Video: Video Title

One of the most important reasons to move the camera is that it adds a lot to the emotion of a shot. As we looked at in the directing course, pushing in with the camera draws the audience into a shot and creates more engagement.
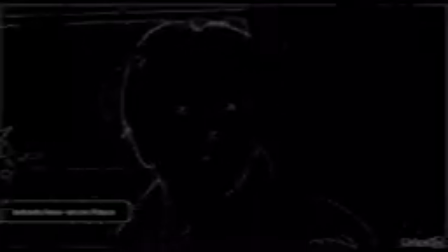This can signify a mental awakening like we looked at in Back to the Future, or represent an incoming threat like we saw in Scott Pilgrim vs. the World. Or it could just pull us in like we saw in The Shining. Now, what if this shot in particular were just static and the camera didn't move?
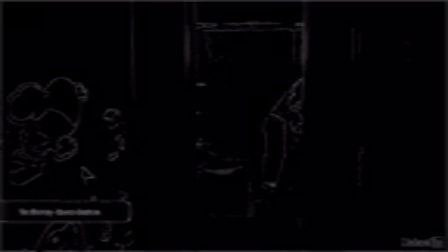What story would that tell? To me, that would feel strictly observational, like the visual equivalent of saying, presented without comment. Basically just, here's something Danny did in the course of his day. But by pushing in with the camera,
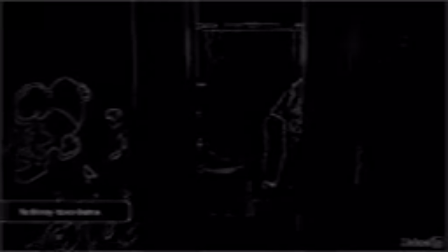Kubrick is telling the audience that something is happening, that this is not normal, and that we should care about it. The framing of this shot is also interesting to me. Why are we so far away from the action? By putting us, the audience, in the next room, Kubrick gives us the sense that we're seeing a private moment,
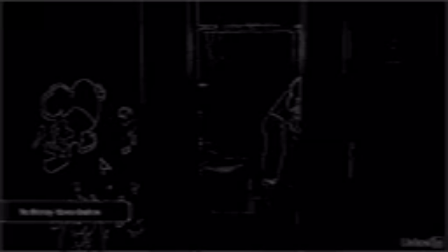that we're seeing the beginning of a metamorphosis in its earliest stages, that we're seeing a side of little Danny that maybe even his parents don't know about. Now, what about those stickers that are on the door? Why are those there?
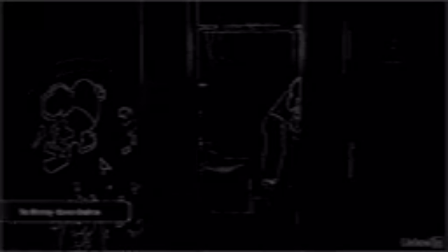It seems to me that those might be more about the camera move than they are about the character development. If we mask out the outer door, the movement is so subtle that it's almost imperceptible.
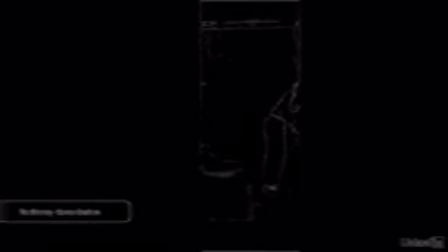By using a lens that has a slightly wide angle, it exaggerates the size of the objects next to the camera. The open door with a noticeable texture, like these stickers, gives us subtle cues that we're pushing in. But because they're on the edge of the frame, because Danny is doing some interesting stuff in the center of the frame, we focus on Danny.
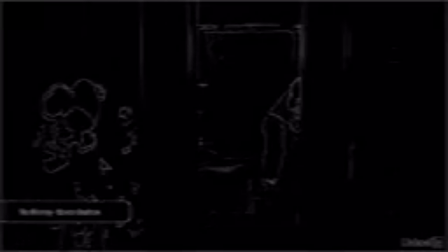The stuff on the edge of the frame becomes like a subliminal cue that we're inching in closer. Conversely, pulling back the camera can create a sense of loneliness and isolation, as seen in this shot after Cordelia was left in the wilderness by Tayani.
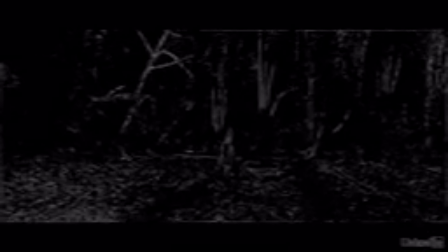This also gives the audience a chance to feel what Tayani feels as she leaves Cordelia. As we talked about earlier in this chapter, handheld shots can add a dose of intensity to a scene.
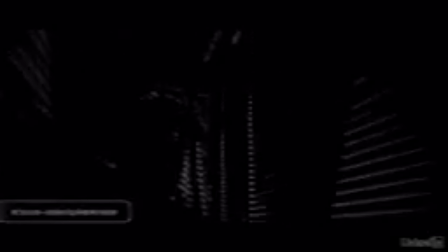This is often used for fight scenes or for scary parts in horror movies, but it can also be used when people are in love and feeling passionate. It's also important that you are mindful about the weight of the camera rig and how balanced that is. When the camera is truly handheld, as it was in the Blair Witch Project, it can get nauseating for the audience. Remember that the camera represents the eyes of the audience, so it's usually best to rig the camera so that it moves a little more slowly and evenly than it would if it were simply held in the hands of the operator.
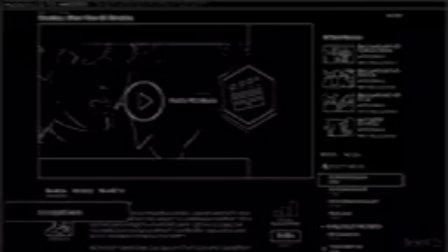Again, for more information on the emotional impact of camera moves, consult the previous course on directing. It's important to remember that as the cinematographer, your job is to help the director tell a visual story. So get acquainted with the language of visual storytelling and the way that camera movement affects the emotions of the audience.